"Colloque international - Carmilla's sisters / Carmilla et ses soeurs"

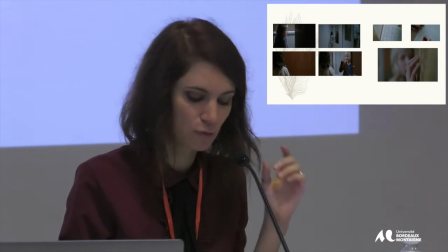997s
Ces espaces hétérotopiques, tout comme ces corps hétérotopiques, sont donc traduits sur l'écran, qui devient lui-même un espace autre.
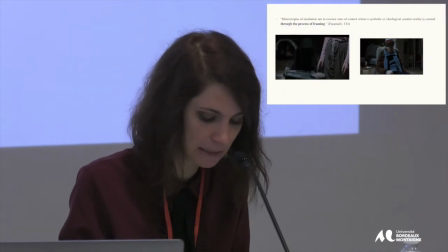1003s
C'est ce que nous propose Anthony Faramelli, qui insiste sur l'importance du cadrage.
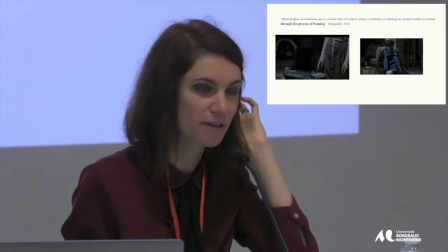1008s
Alors, on a déjà évoqué l'importance du cadrage dans ce film. J'évoquerai une dernière scène, la scène
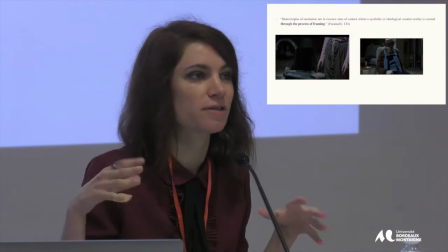1016s
pendant laquelle les deux enfants se rendent dans une espèce de repère, qui est un espace interdit aux adultes.
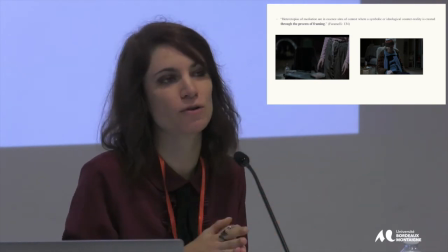1021s
En fait, c'est le sous-sol de leur immeuble.
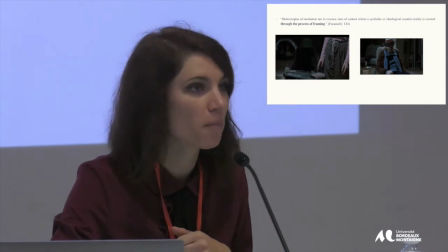1023s
C'est un espace recréé par les enfants, peuplé d'objets qu'ils ont empruntés au monde des adultes, un lecteur cassette, des vieux fauteuils, des bouteilles d'alcool.
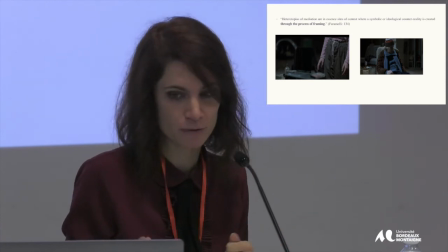1032s
La mise en scène traduit également cette tentative de reproduction du monde des adultes. Vous pouvez le voir sur le plan de gauche que Elie elle-même est éjectée du champ.
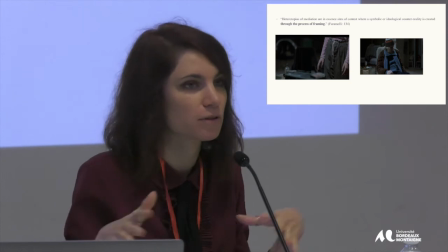1041s
Et l'accès à cet endroit est ritualisé. Ils doivent trouver, c'est une espèce de cachette pour entrer dans cet espace-là.
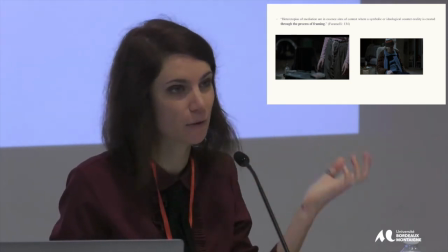1048s
C'est un espace donc hétérotopique à nouveau.
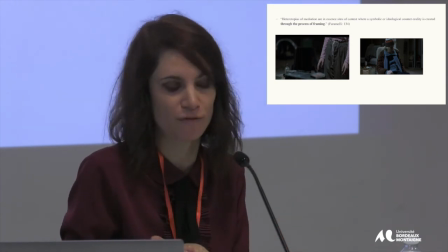1050s
La ritualisation se retrouve dans le pacte de sang que Oscar va absolument faire avec Elie, donc il se blesse volontairement et c'est là qu'il découvre qu'elle a une attirance pour le sang humain.
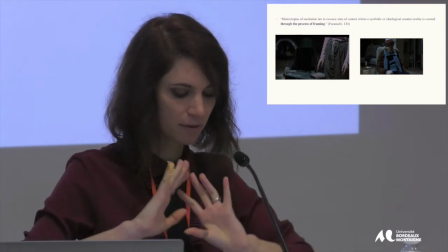1059s
De même, la mise en scène nous donne cette impression d'une scène de théâtre. La caméra tourne autour des enfants.
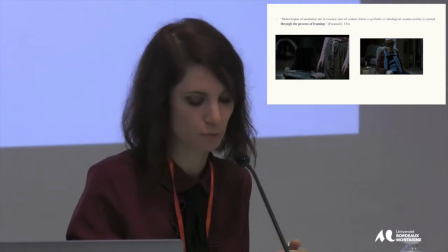1065s
On a donc une hétérotopie de contestation qui va à la fois montrer l'échec du monde des adultes,
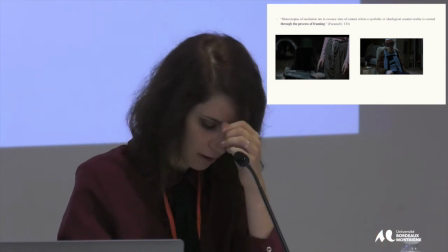1071s
mais aussi une certaine forme d'artificialité de cet espace en tant que décor de cinéma.
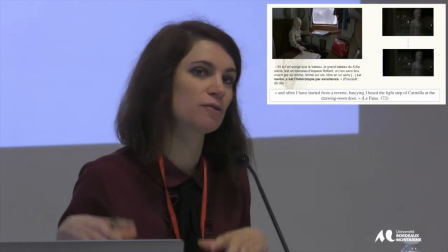1079s
Pour conclure, je vais m'intéresser à la scène finale qui voit donc Oscar et Elie prendre le train et quitter Blackburg.
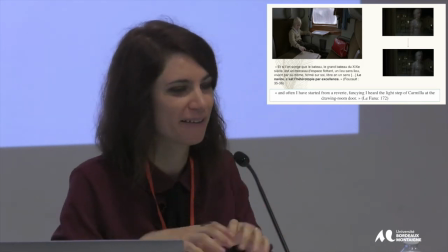1085s
Alors Elie, elle est cachée, je dis toujours elle, hein, mais je suis désolée. Elie est cachée dans la boîte que vous pouvez voir ici.
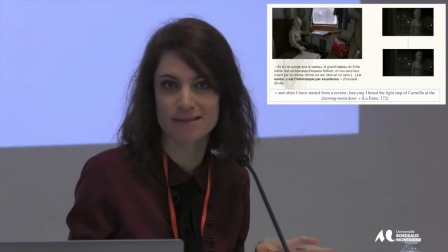1091s
Dans cette scène, les deux enfants restent bloqués dans un monde sans adultes. Le train est complètement désert, on n'a que les deux enfants et Oscar apparaît tellement petit dans ce siège immense.
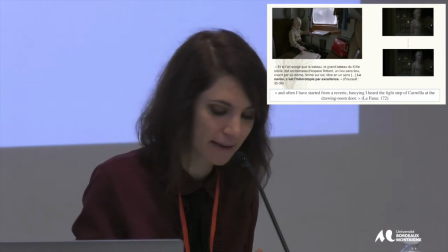1101s
Un espace non gouverné par l'ordre systémique mais par des règles d'un monde autre, les règles surnaturelles du vampire.
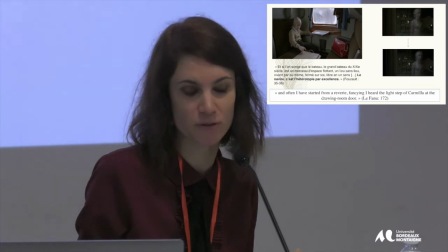1108s
De la même façon, le texte de Le Famu désavoue toute tentative de rationalisation de l'existence même du vampire au féminin, la médecine, la religion, l'ordre sociétal.
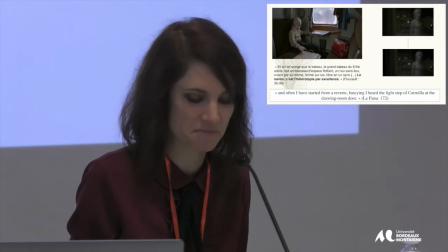1116s
Seul le recours au code du folklore, validé néanmoins par les autorités masculines, permet de venir à bout, ou non, du vampire.
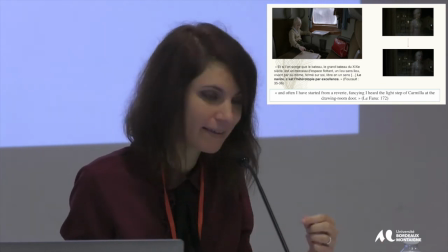1124s
Les deux enfants ne sont donc pas réintégrés dans un ordre social nouveau.
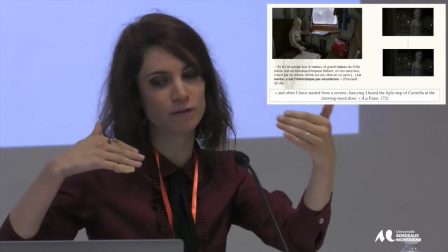1127s
On le voit par la répétition du plan initial, donc ça c'est le premier plan d'Oscar, qui est donc reflété dans la fenêtre de sa chambre.
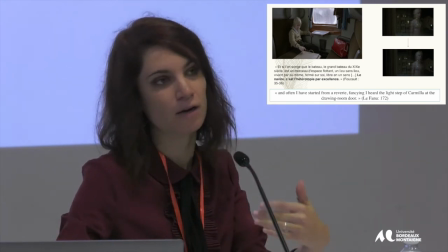1136s
Il est répété vers la fin du film, alors qu'ici, Oscar est censé se trouver dans l'appartement d'Elie.
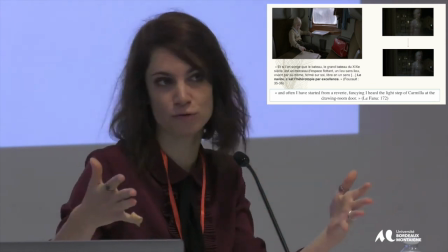1141s
Mais nous avons la même vue sur l'extérieur et le même rideau.
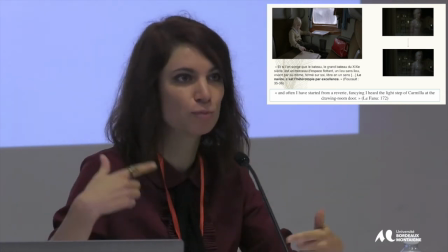1145s
Donc le film lui-même joue sur cette espèce d'entre-deux, de boucle temporelle perpétuelle, de liminalité dont on ne peut sortir.
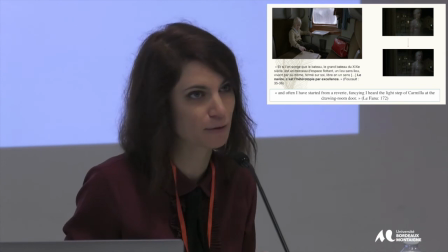1153s
Les deux enfants quittent donc l'hétérotopie de Blackburg pour une autre hétérotopie, le train, qui rappelle évidemment le navire cher à Foucault.
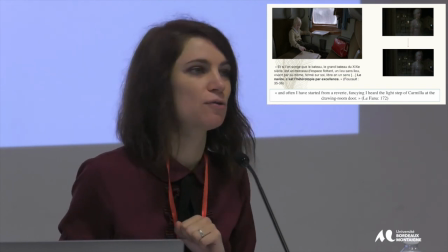1162s
On a un jeu également sur la répétition de l'espace clos,
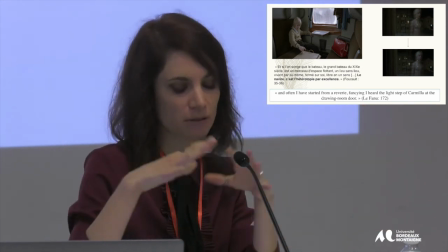1167s
l'espace de la cabine du train et l'espace de la boîte qui possède les mêmes lignes géométriques.
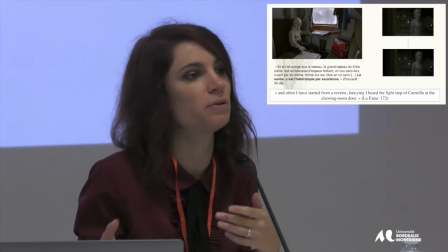1172s
Et cette boîte peut être aussi vue comme la représentation de l'inconscient d'Oscar.
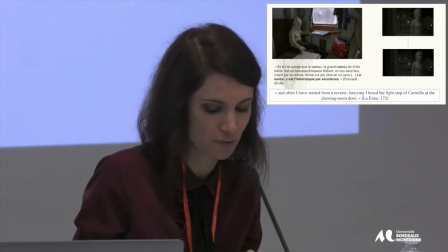1176s
Elie, tout comme Carmela, est une figure de la marge, du seuil. Toutes deux sont des créatures de l'inconscient.
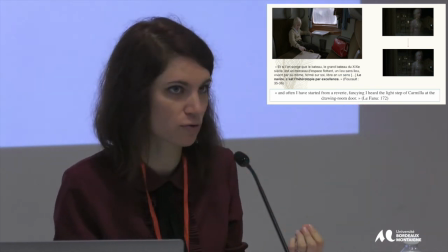1183s
Elie peut être interprétée comme une espèce de projection du désir de vengeance d'Oscar. C'est un petit garçon qui est montré comme quelqu'un qui a beaucoup de pulsions violentes.
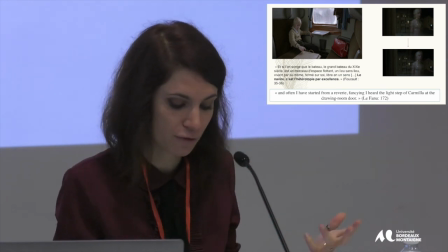1190s
La violence d'ailleurs dans le film de l'enfant est expliquée mais n'est pas justifiée.
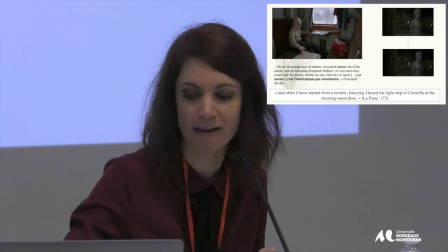1195s
Toutes deux seraient donc des créatures du seuil, attendant à la porte qu'on veuille bien les laisser entrer. Merci.
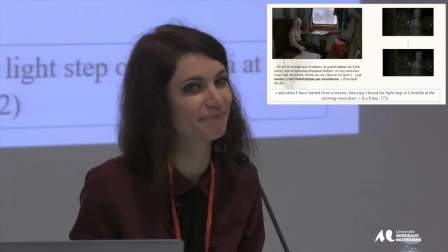1201s
Je vous remercie.